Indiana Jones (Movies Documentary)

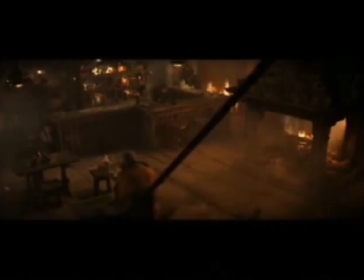(53:35)
We probably recorded, you know, a few hundred different guns in different locations.
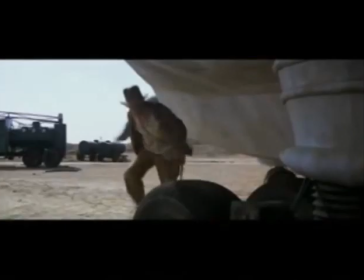Of course, we would pull the best from that, but the Indiana Jones gunshot wasn't, you know, processed or really manufactured in any way in the studio.
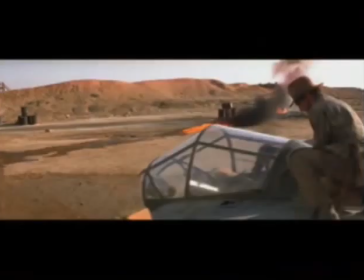(53:54)
It was pretty much exactly as it is in the live recording we did.
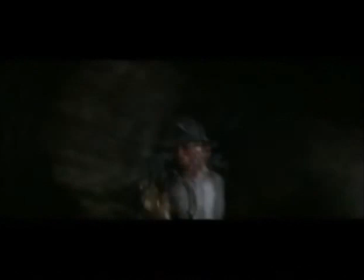(54:03)
The giant boulder was a tricky sound to invent because it had to have weight,
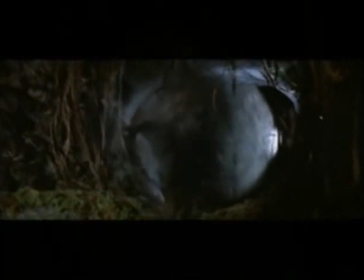(54:09)
but it also had to accelerate and move very fast, and finding something that big and getting it to move fast was hard. We had several different sessions where we went out and tried to stage a boulder sound, and they were not successful. But on one of the last days, we were coming back from the location, and we were on a steep hill, and we were in this little Honda Civic station wagon on a gravel road on this mountain, and we were just coasting down the hill without the motor running, and we realized that the car sounded really interesting. Well, we might have the sound here. So I hung out the back and put a microphone near the back tire of the station wagon, and we just coasted down this road. And as the car accelerated, it gave a sense of gathering speed, and it, that ended up being really the basis for the giant boulder.
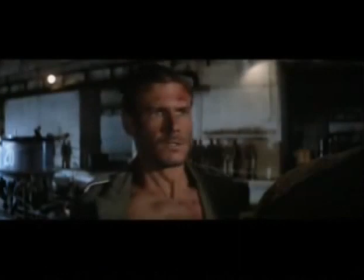The body blows and punches in the Indiana Jones films was another area that we worked hard and tried to come up with a new sound. Although many of the sounds really, I think, were based on what we had heard in older films, the classic sound effects, but I wanted to remake them and do them in stereo and to exaggerate them probably in some ways, because everything about Indiana Jones was somewhat of a comic book. We tried a lot of different experiments. We beat on pieces of meat.
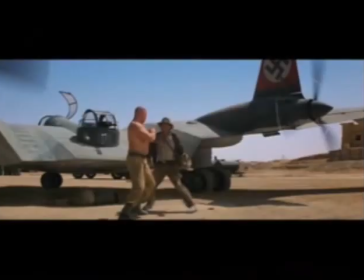(55:39)
We broke chicken bones. Probably we had our most success with a pile of leather jackets and a few baseball gloves, and making a loose pile of this material and then whacking it with a baseball bat.
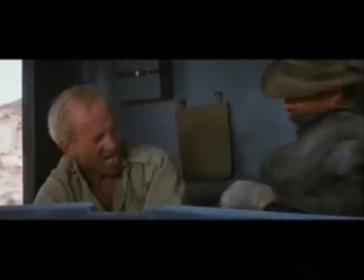(55:56)
And out of that came the whole library of hits in the Indiana Jones films.
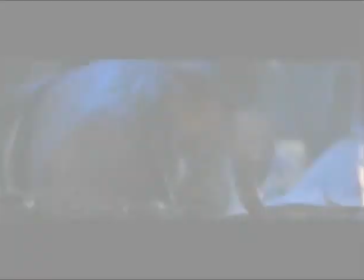There were a lot of elements that went into the Well of the Souls. Most principally was the snakes.
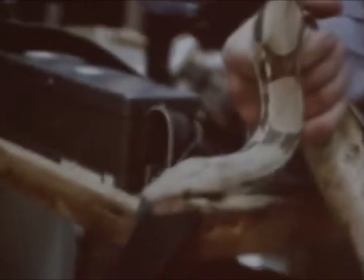(56:19)
And we started out recording some real snakes, but snakes don't really vocalize all that much.
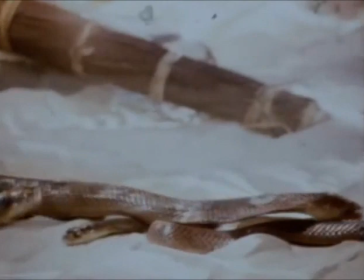(56:24)
And part of the element of the snakes is really their movement over each other. And we've had a lot of luck over the years with cheese casserole. My wife makes a cheese casserole, and when it's in the dish and you just run your fingers through it, it gives a real oily, mushy sound.
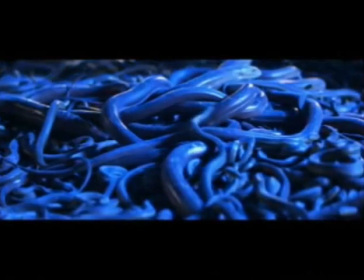(56:44)
And if you record that and build it up in several layers, you can make a nice sense of slimy snakes moving around the room.
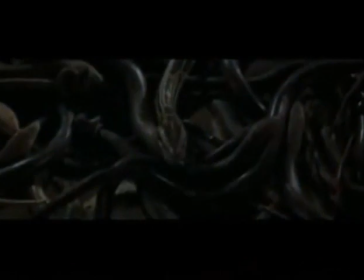(56:56)
That was augmented with some wet sponges being moved around. In fact, I think it was on top of a skateboard, on the rubber place on top of the skateboard where you stand. Certainly the most supernatural part of the film was the end sequence where they open the ark and the spirits flow out and destroy everyone.
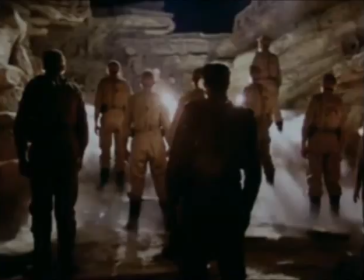(57:16)
So quite a bit of sound went into that. It's obviously the kind of sequence where there's nothing to record on the set at all.
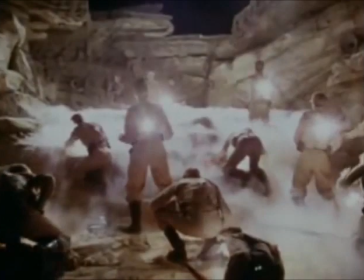(57:22)
It's all going to be manufactured later.
1, 2, 3, 4.
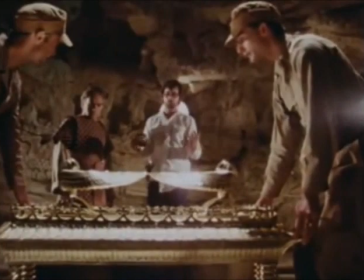(57:28)
And the sequence begins with the lid being slid off the ark. And I experimented with a few different things, but I found that sliding the toilet tank cover in my own home toilet was perfectly sufficient.
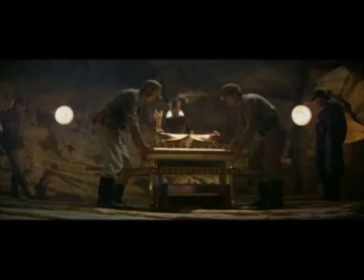(57:42)
And if I recorded that in an echoey bathroom, it seemed to fit, although in a rather undignified way, the character of the ark itself. The ark itself, the humming, the deep undulating tones that went with it, were generated by a synthesizer.
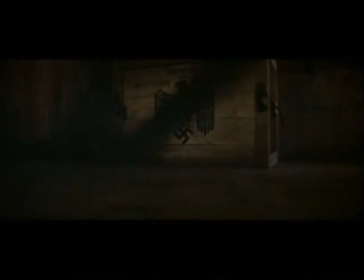(58:02)
It's rare that I use an electronic synthesizer, but this was one case where I found the kind of sound I wanted.
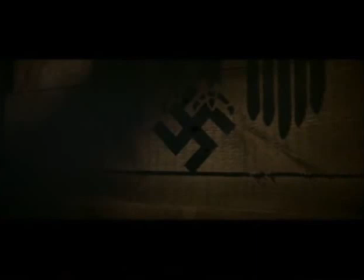(58:09)
I had an old ARP 2600, which is what I used to do R2-D2.
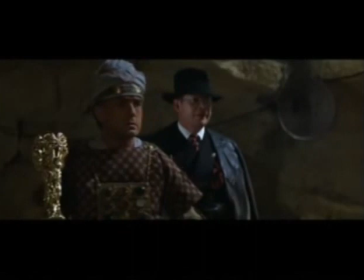(58:13)
And by reprogramming it, I was able to produce some wavering, low-frequency tones, which became the basic sound.
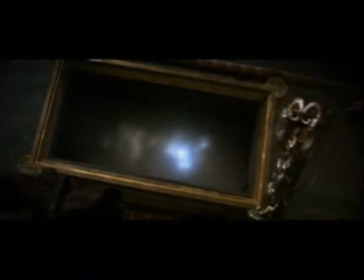(58:23)
Once the ark is opened and the spirits start flowing around,
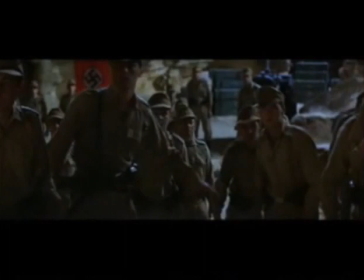(58:28)
there's quite a bit of work there taking animal screams and some human vocalizations,
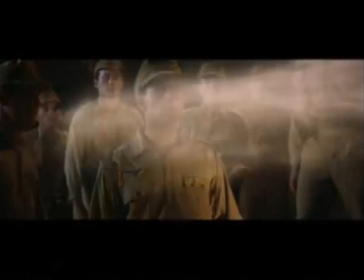(58:33)
as well as dolphin cries, which we had recorded, and sea lions.
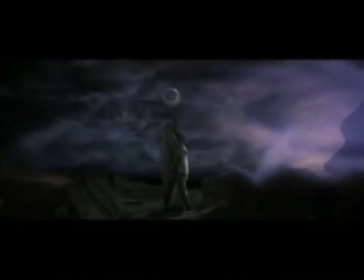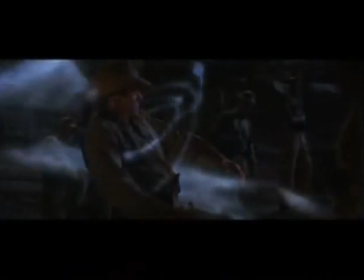(58:44)
And I ran those through a vocoder,
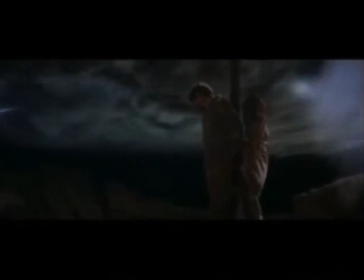(58:48)
which keeps a sense of the original sound but adds a musical tone that follows the same pattern as the voice.
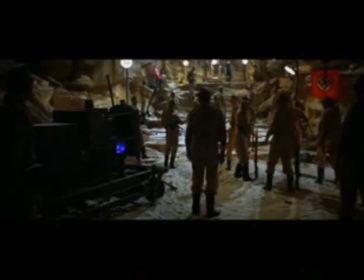(58:55)
So it gave it an otherworldly quality.
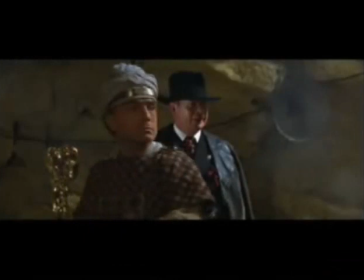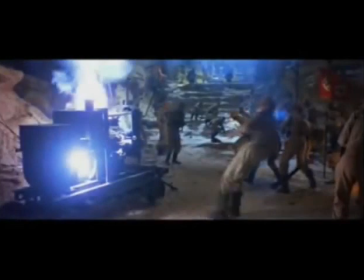(59:04)
All the sparking and beams were from a set of recordings I made of the old gear that was used in the Frankenstein movies. It was a fabulous variety of electronic devices and lightning generators and things of that sort.
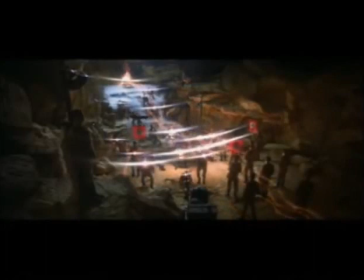(59:19)
And out of that came all the sounds for the beams and things. Each indie film was a new challenge because they covered so much ground.
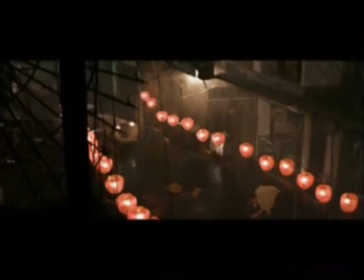(59:32)
Temple of Doom suddenly had us running all around the world. So
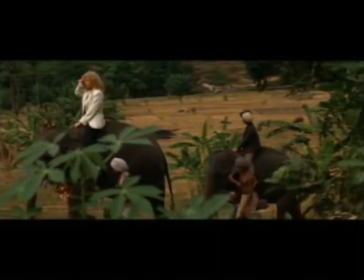(59:42)
So we really knew that we needed to just record a lot of new things.
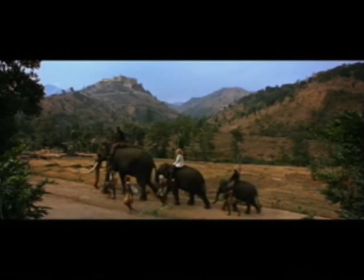(59:47)
And they did actually go out and record while they were on location in Sri Lanka, some animals and birds that were native to the place. And that gave us a good start.
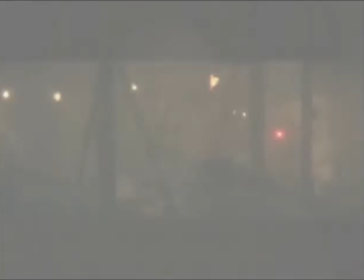The sound effects for the minecart chase came from many sources.
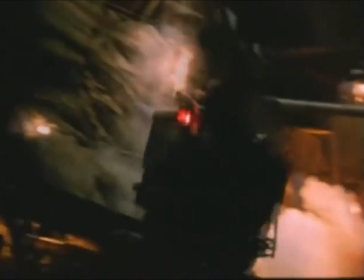(60:06)
I started, as I usually do, by analyzing the actual sound. I mean, can we record some minecart somewhere?
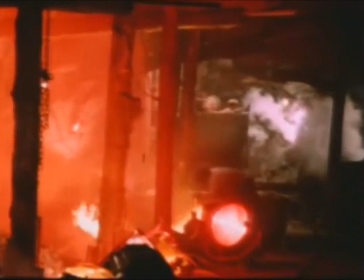(60:13)
And that led to the possibility that maybe a roller coaster would be a good thing to record. And after a while, we actually set up at a very interesting recording event, which was at Disneyland. Gary Summers and I were allowed to go in there at night when no one was there and ride all the different roller coaster rides and record them without any music turned on or anything of that sort. A very strange night was spent there gathering some very high speed, you know, rolling cars, and then they would screech around corners
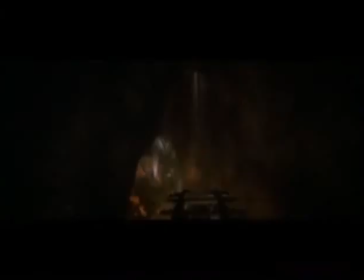(60:52)
and they would clatter as they went up and down. That was the beginning of a lot of the minecar chase effects.
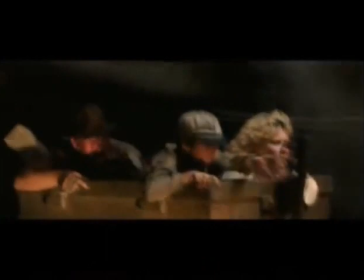(61:02)
We had to augment it with a lot of things, but principally the sounds done at Disneyland was what,
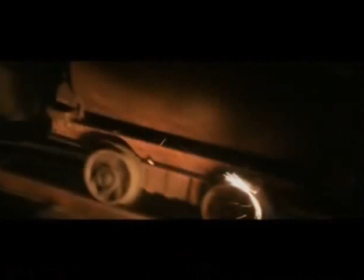(61:09)
you know, gave us a variety of clangs and echoey,
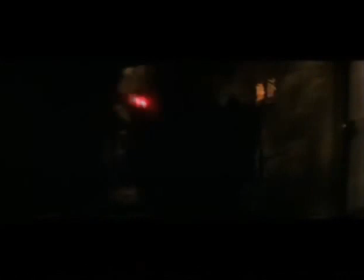(61:13)
rattling sounds, which when pieced together in a controlled fashion gave us the sense of the minecart chase.
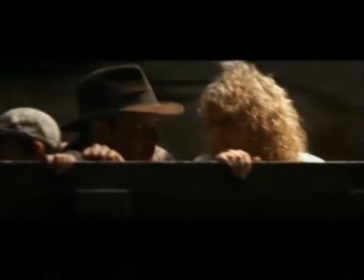(61:21)
And the minecart chase was a, you know,
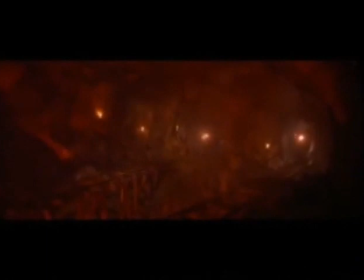(61:24)
unique opportunity for us to do a high energy chase and to sustain it really with principally sound effects. And it kind of exhausted everyone on the whole crew to do that, myself included. But along comes Last Crusade, and as usual, things are amplified even more.
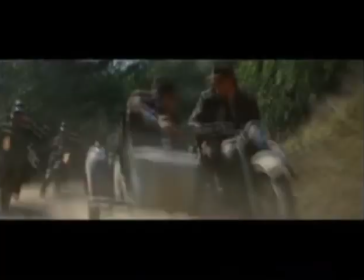(61:40)
And we have there a motorcycle chase, which goes to an airplane chase,
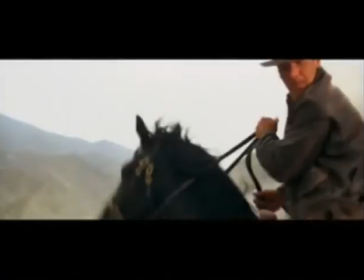(61:45)
which goes to a horse and tank chase, and kind of all in the same breath.